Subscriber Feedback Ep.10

series, and this episode had 95 entries, which was crazy. Trying to break the 100 mark, because that'd be pretty epic, but we're getting there. So I've picked 5, as per usual, to kind of cut down on the video.
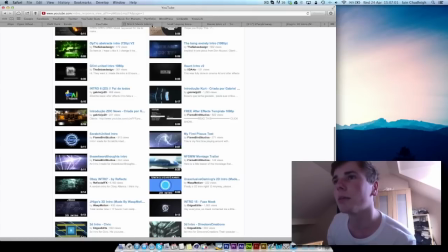[0:22]
And we'll jump straight in with number 1,
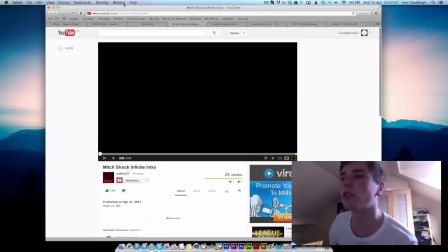[0:26]
which is the Mitch Shock Infinite intro by Zach, I believe, or Zactus.
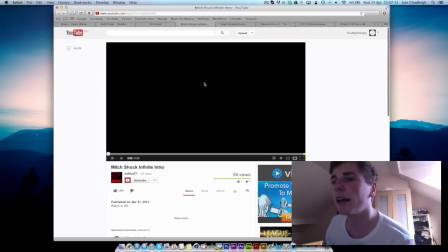[0:35]
And this is it.
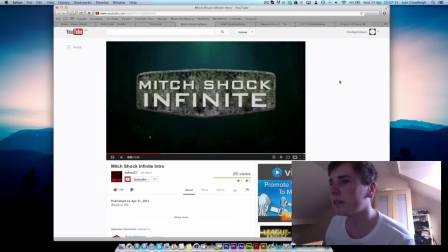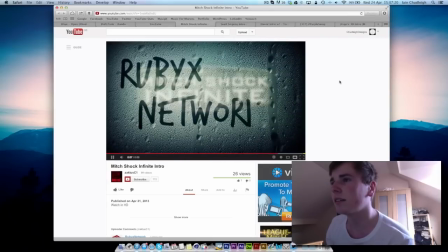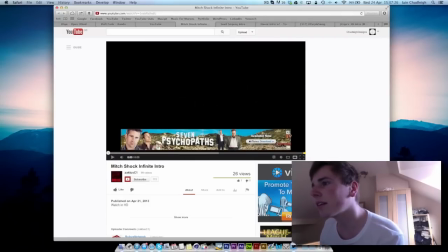[0:46]
Okay, so let's close that. This is alright.
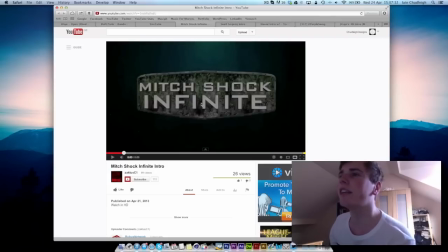[0:53]
I don't think the text really fits in too much with the background, because you got this really kind of almost realistic texture on the logo, on the back here, and then the text has seemingly no texture at all,
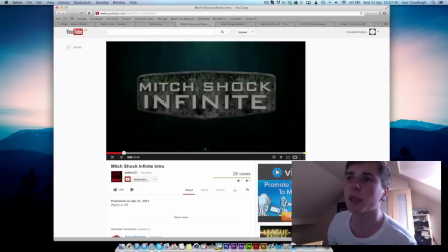[1:10]
or if it is, it's kind of just a block color, and it doesn't really fit in too well. The font itself, if you're going for a kind of replica of I presume BioShock Infinite,
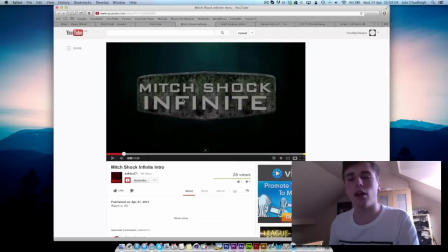[1:27]
maybe you should have looked kind of more what they had done. I mean, if I quickly look it up,
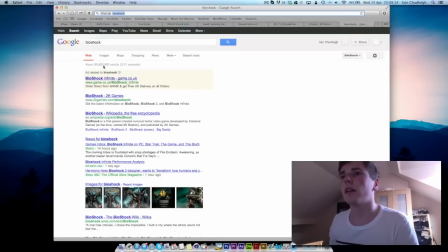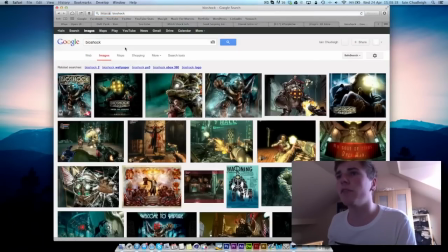[1:40]
probably Infinite needs to be in there.
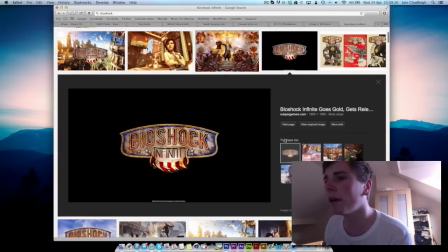[1:45]
So this is probably what you're going for. And you can see their text kind of arcs around.
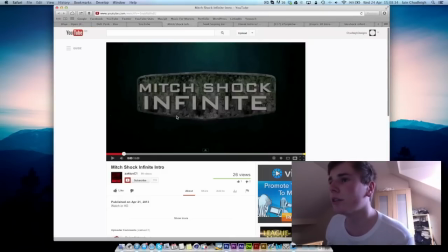[1:53]
You got these stars, you got this little bit here, and your one, you've got the shape sort of right, but the text looks like it's just very in there. It looks like you just put like a mo text in.
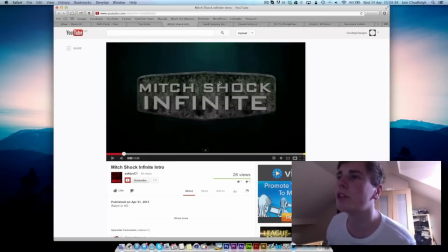[2:08]
You haven't really put too much effort into making the arc, and although it looks alright, it would have looked a lot better if you kind of tried to stick with this a lot more.
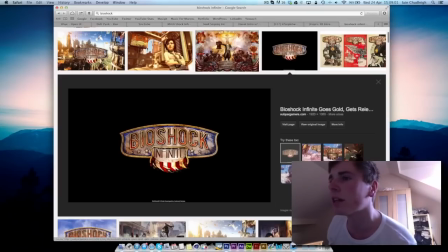[2:22]
You can see this is very vibrant. The text really fits in.
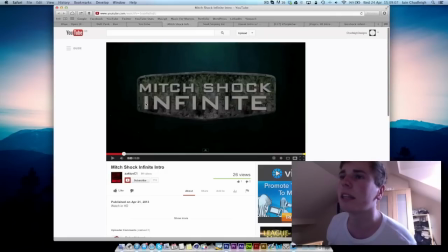[2:26]
It's kind of grungy like the background, whereas yours, the text doesn't really fit too well in with the background.
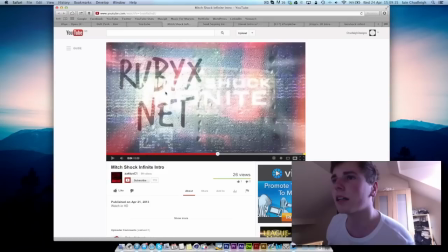[2:35]
And then it kind of jumps to this, which I don't really know. I haven't played BioShock. I don't know if it does this in the actual one.
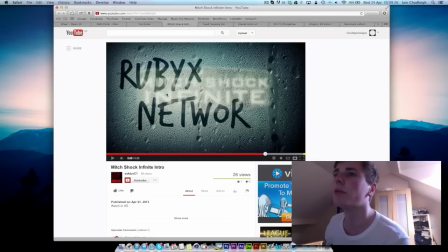[2:46]
But this is kind of really kind of random compared to the other part of the intro. It's very kind of, there's one part then the next, so you kind of got to work on kind of blending two together and try to stick with the same theme throughout.
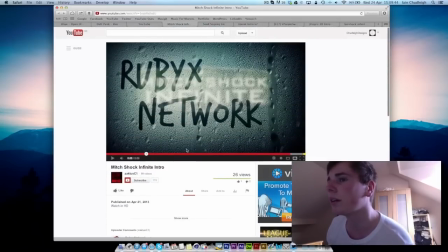[3:04]
But overall it's alright, but a little bit more work needs to go into it.
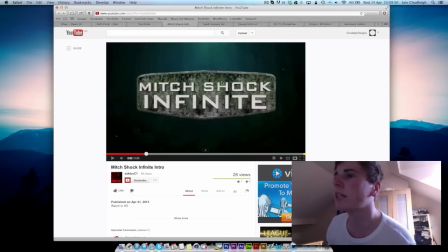[3:10]
The background's quite cool and these little particles are nice, but the text and the background are the main letdown because they don't really fit together.
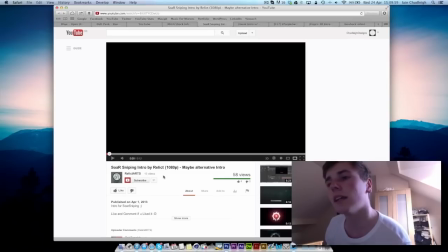[3:18]
Next we have Relic Arts with the Saw Sniping intro.
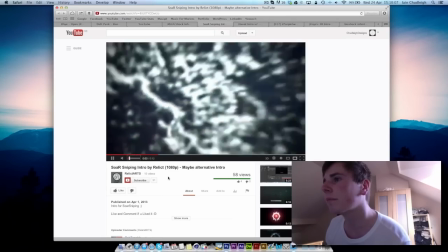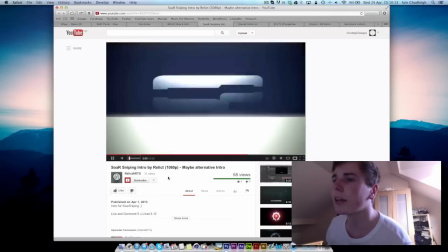[3:33]
Someone also said that I should play through the intro fully before
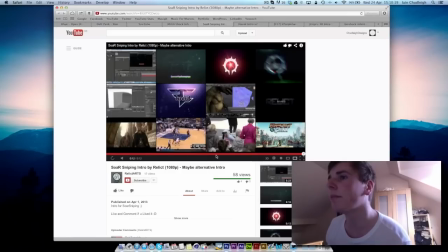[3:39]
kind of jumping back and forth between it, so you get a good look at it.
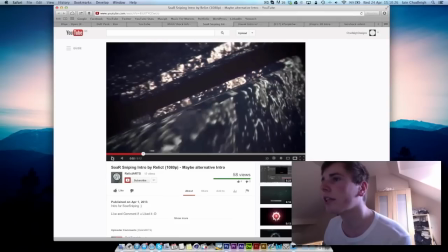[3:45]
So that's what I'll do. So now going through, this is really nice, like the texture, and the motion blur really adds to it as well.
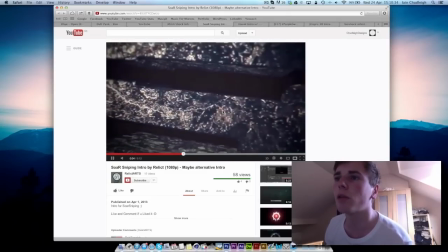[3:53]
You got these little glitch lines which actually work quite well, and the shake as well works nicely.
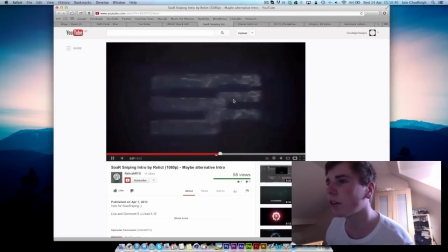[4:02]
The only thing I don't like about it is
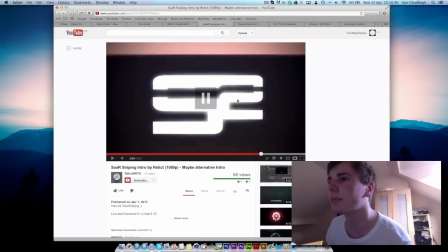[4:07]
it jumping to this, especially with the sudden change in sound.